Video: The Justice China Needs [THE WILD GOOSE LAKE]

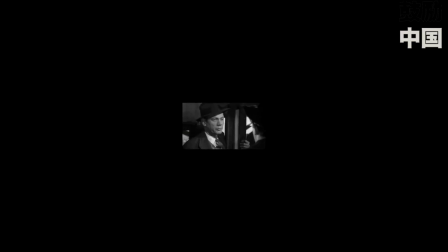0:01 We've all seen a lot of crime films. Crime films are, and have always been, at the centre of cinema and entertainment.
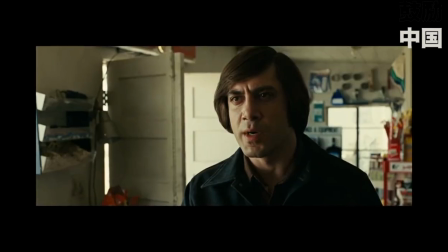0:09 We love to see it. People living outside the law, getting away with all sorts, or maybe not.
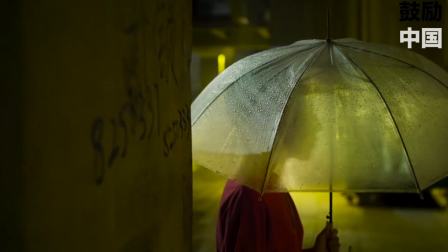0:17 Sometimes we're thrilled by the chase, and the idea of justice served, or maybe not, instead rooting for their escape.
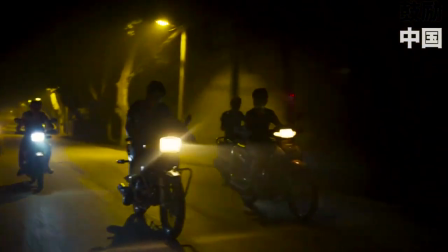0:26 Either way, our love for crime stories is nothing new, which raises two questions for me.
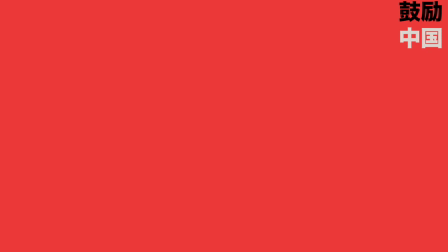0:32 One, why? And two, if and how does the portrayal of crime represent society's perceptions of justice?
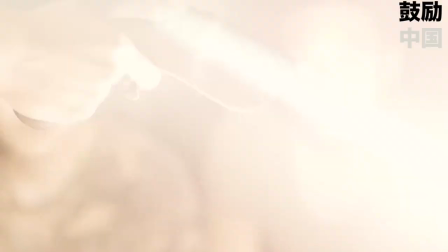0:45 Wild Goose Lake is in some ways just another crime story. Interesting characters and flashbacks tell a noir story with twists,
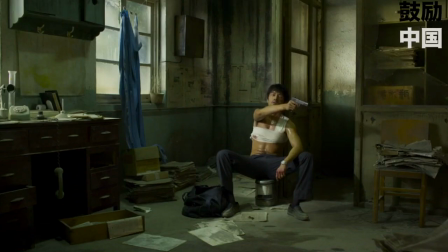0:54 betrayals and suspense as we wonder if and when Zhou Zunong will be apprehended for his accidental murder of a policeman.
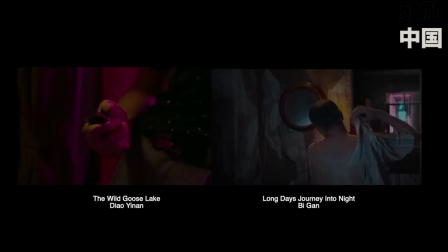1:02 The film looks reminiscent of BGAN's Long Day's Journey Into Night, both featuring the cinematography of Dong Jin Song,
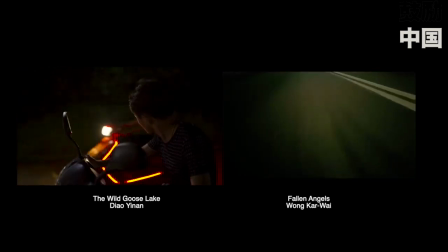1:10 and also looks like something straight out of a Wong Kar Wai fantasy. For this reason, you're instantly pulled into the world.
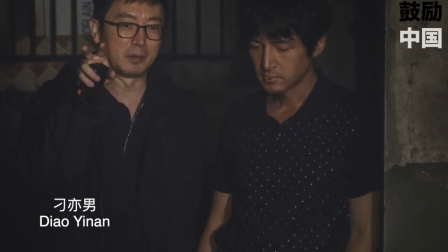1:21 Diaoy Nan, who wrote and directed the film,
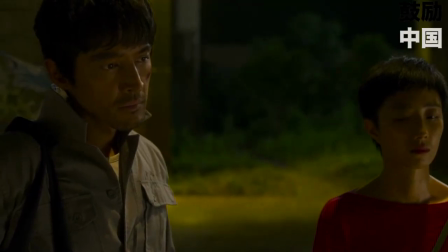1:24 does an excellent job of marrying the muggy and confusing city of Wuhan with the puzzling underground crime world.
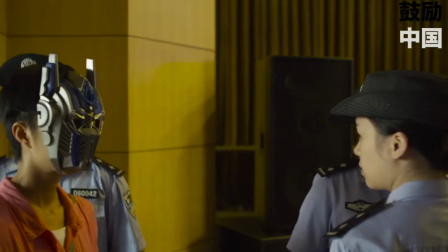1:31 This is a film about crime, but it's also a film about justice.
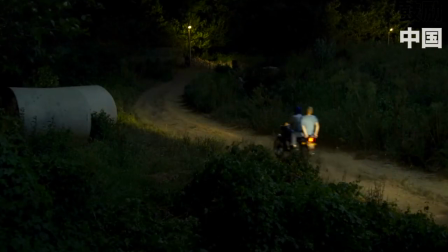1:37 Wild Goose Lake is in some ways typical for non-mainstream Chinese cinema.
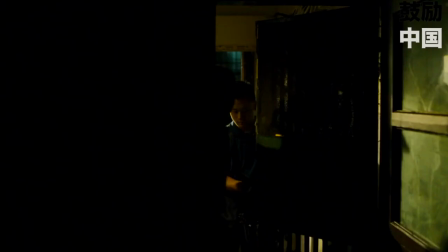1:43 While it takes the film noir genre to a new setting,
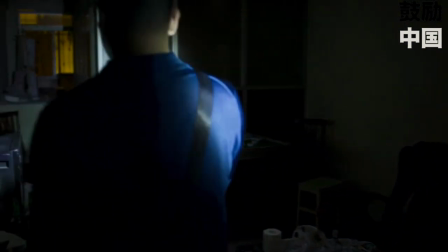1:46 it pulls us into this idea that those on the fringes of society are not necessarily bad people, leaving us torn between law and justice,
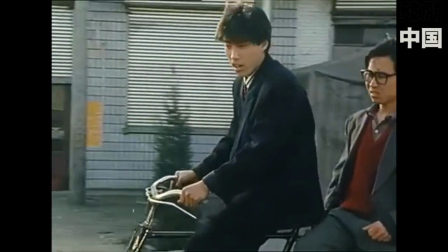1:54 something that has its roots in sixth generation movies like Xiaowu, who,
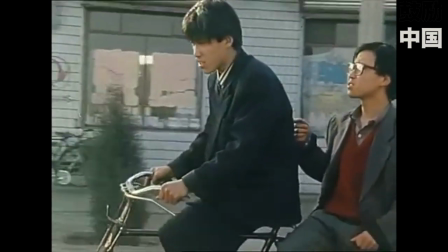1:59 as mentioned in episode 1, focus on the personality of life in the periphery.
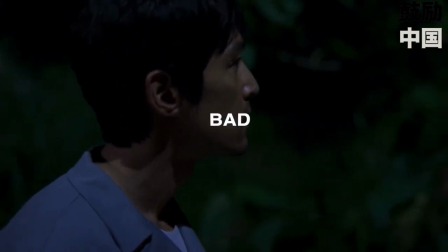2:07 Studies show that stories with good defeats bad narratives usually elicit a more favourable response in audiences.
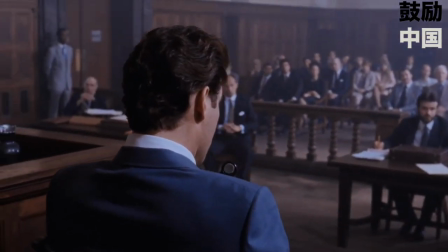2:15 This makes sense when you think that the majority of crime films are usually solved by the end of the movie.
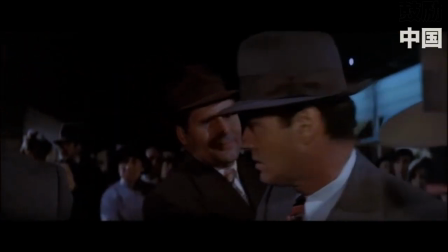2:21 This is what signifies the end of the story to us and if it doesn't happen we're left wanting more.
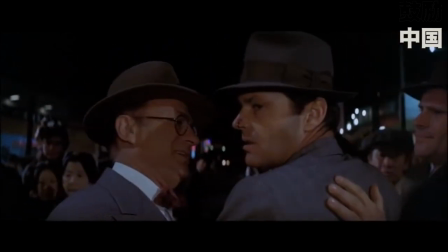2:26 Forget it, Jake, it's Chinatown.
This is how we picture crime in society, a story with a beginning, a middle and an end.
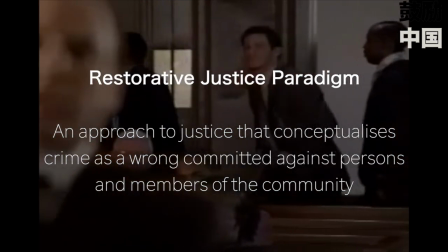2:36 Justice will always prevail. Well not quite, and if you're more cynical of the justice system like most people are in today's unjust world, you might find this notion slightly patronising, but this notion is the key for crime films in China.
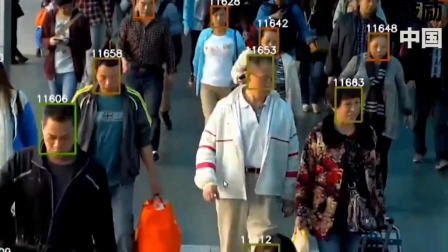2:53 Of course China is a state with much more authority over its people than others, and And that includes its position on crime.
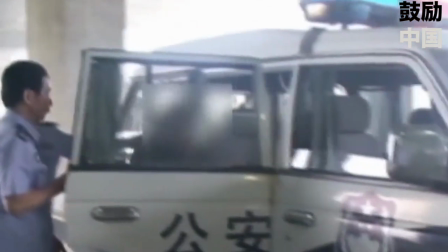3:00 So in a country with such a tight grip on publishing,
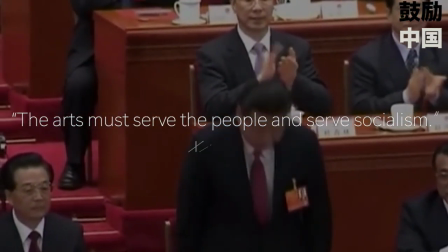3:03 you might ask yourself how a film like this is produced, and what the effect of that production might be.
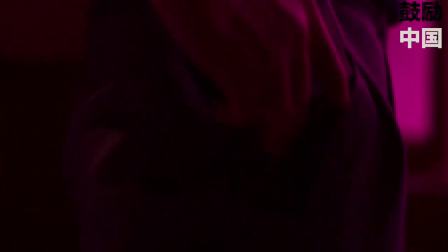3:10 It could be argued that films about crime glamorise crime, so why would the CCP allow films about criminals to get through its censors?
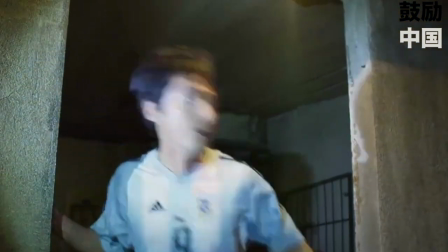3:21 The ending of The Wild Goose Lake is what gives the film its good defeats bad or restorative justice conclusion.
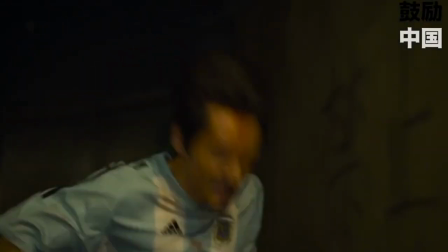3:29 However, is it really good defeats bad?
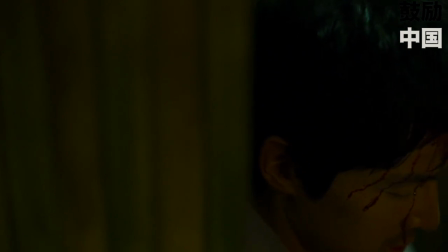3:32 Diao has let us into his character's inner workings throughout the film and through the characters surrounding
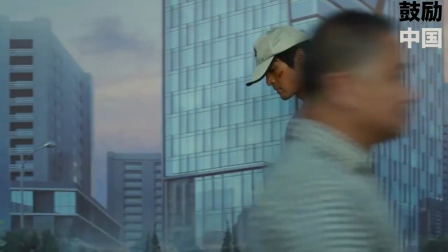3:38 him has shown us that he's not totally bad despite having done bad things.
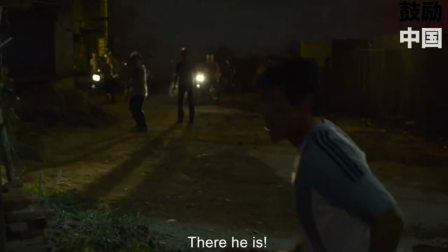3:44 When he's captured, sorry for the spoiler, the audience is actually led to feel a bit let down.
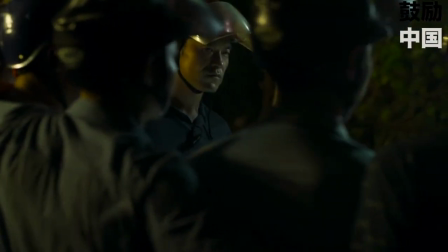3:52 Watching the police team pose for photos at the scene gives off a feeling of unease.
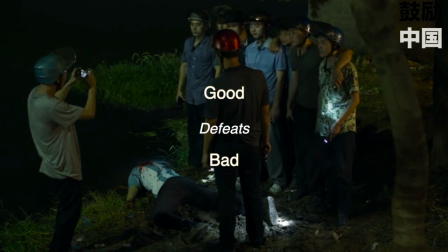3:56 We feel less inclined to think that good has defeated bad, and instead that one gang has just defeated another. The line between good and bad has become blurred.